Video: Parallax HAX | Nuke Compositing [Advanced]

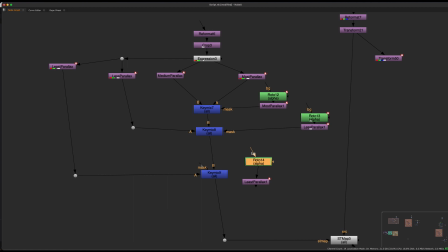Put this here, copy this here, put a rotor shape, put the mask, and take a look.
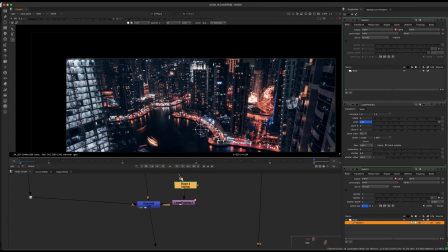And we'll just draw that rotor shape in the very back areas. So we'll just draw back here,
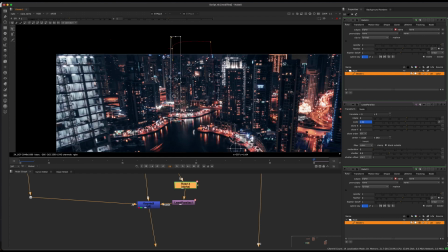and we'll feather that out in the areas that it would sort of be further away, and then we'll pull it towards us.
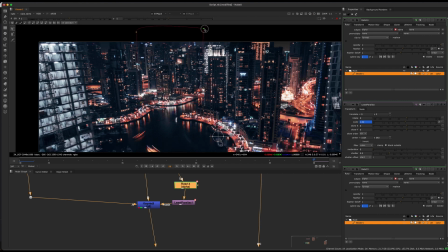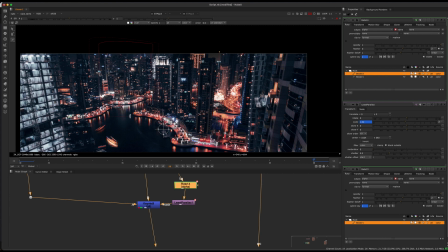And I'll do the same over here. So I'm going to make it kind of, this alleyway is going to be much further away, and pull this towards us a little bit so that we have this fake parallax coming towards.
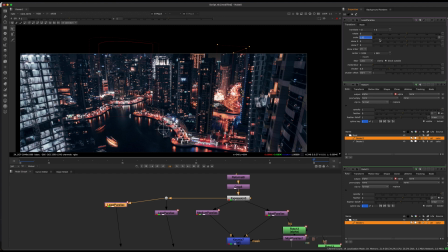And make sure that I've set my number. Did I set my number here? I'll set it to 1.01 and just make sure that that's updated.
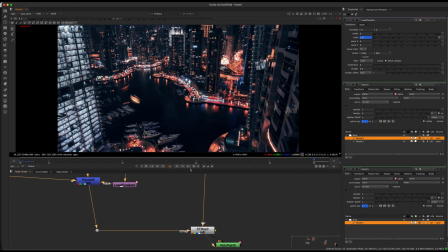Okay, so now if we take a look, we should have some pretty substantial parallax here.
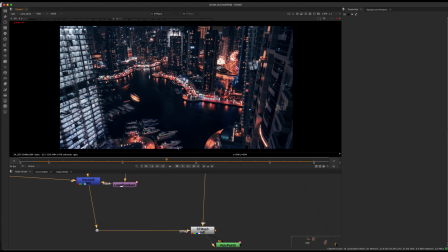So we basically cheated this effect, and we have different layers of parallax just from a 2D image, and looking pretty good. We have a little bit of stretching and stuff like that, but for this type of effect, that's to be expected.
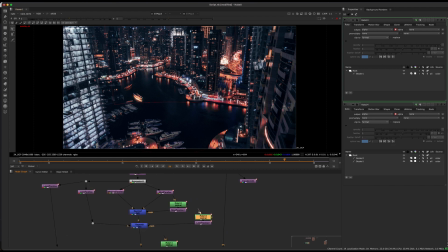This effect will actually work really well on organic surfaces.
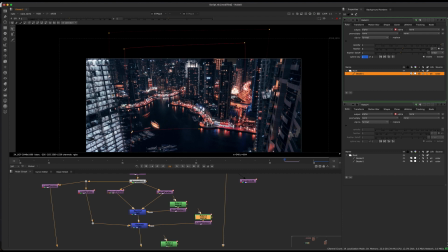So if you have less things overlapping, like where we're having a little problem here, we could, that would probably not be as apparent on hills and stuff like that. So this could definitely work on something like that.
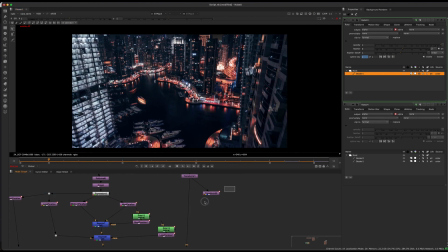Right, so that's pretty cool, and we have something that looks better than just a 2D zoom, and we didn't have to model anything.
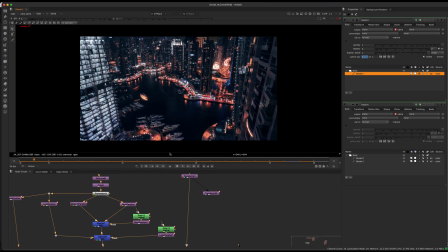So this took a fraction of the time, and depending on your shot, you could probably get away with it. So one other thing we could do to make this a little bit more convincing is we have a lot of buildings here,
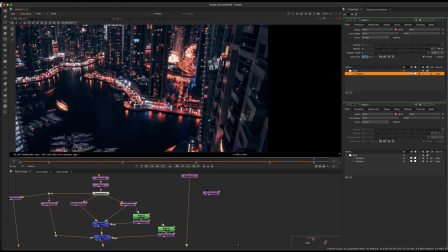and something I did for this specific shot was these reflections are here,
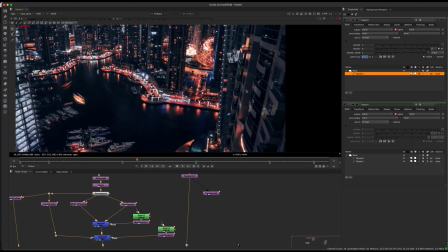and the traditional long way of doing it, if you really needed a very high quality,
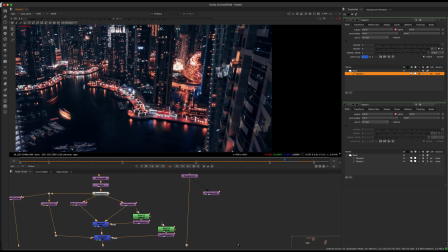would be replacing all these windows and doing a CG reflection, which is totally fine to do, and depending on what you're working on is a good approach.
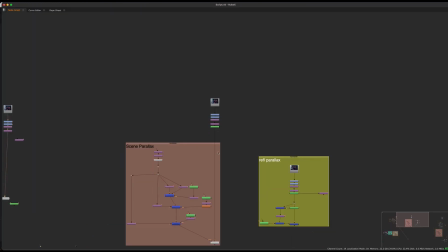However, what I did just for the level of quality I needed was
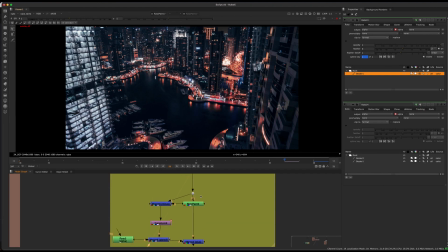essentially, one way of cheating it would be to basically just paint out the reflections.
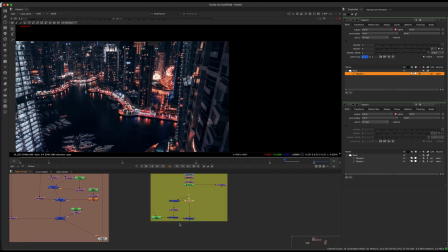So I just did a roto paint before all this scene parallax stuff that we did.
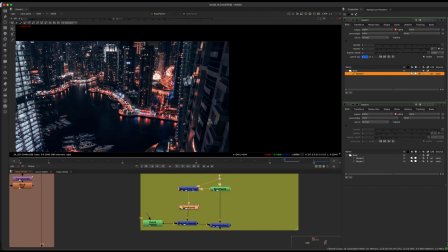So I just do this beforehand. I paint out the reflections and minus it from the original image, so we can have the reflections by themselves.
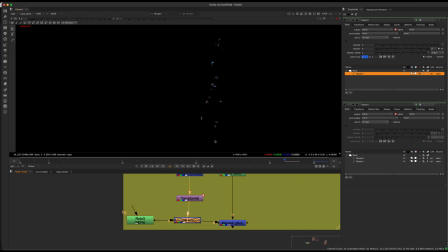And then we can just add a very slight transform, and we can mask the reflections by the window frames.
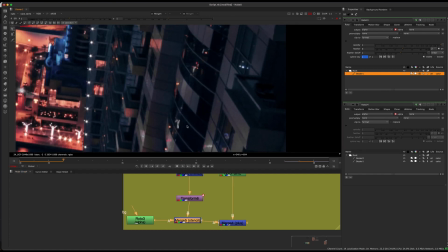So as the picture will move, if we just look at it on a static image,
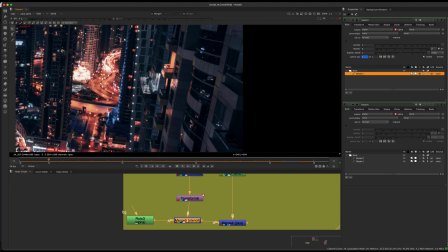it'll just look like these reflections are sliding horizontally and kind of slightly upwards.
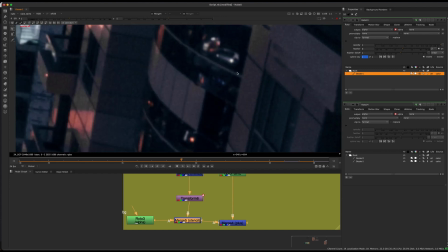But if you kind of mask it behind the windows and different little surfaces, you can kind of give the illusion that these are reflections.
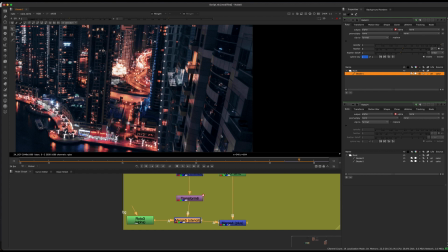So when the camera is actually moving, so if I look at the moving camera,
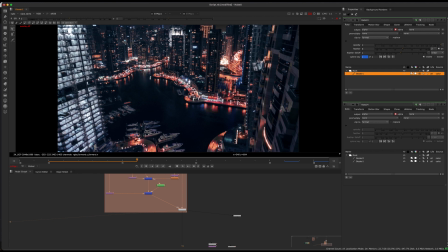once we have a moving camera, it's going to look like these reflections are moving with us. So that's just pretty much an XY transform timed up a little bit with this push in. So if we look at the push in, we have these kind of fake reflections in the building, which kind of gives us a little bit more of a convincing result that we're flying through rather than just zooming into a picture.
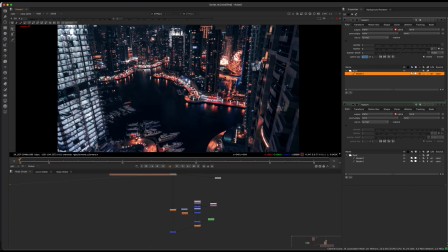And so that's pretty much it for the effect. Some other things I did with this shot, it's not a final shot or anything.
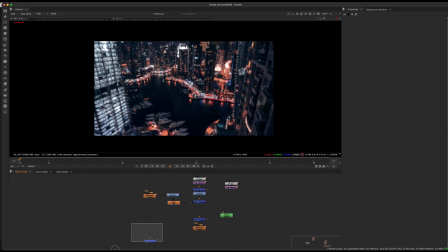This is still very much work in progress for a different project, but this is something I just defocused as well, because there's going to be a character very much in the foreground, so it's going to rack focus onto this person.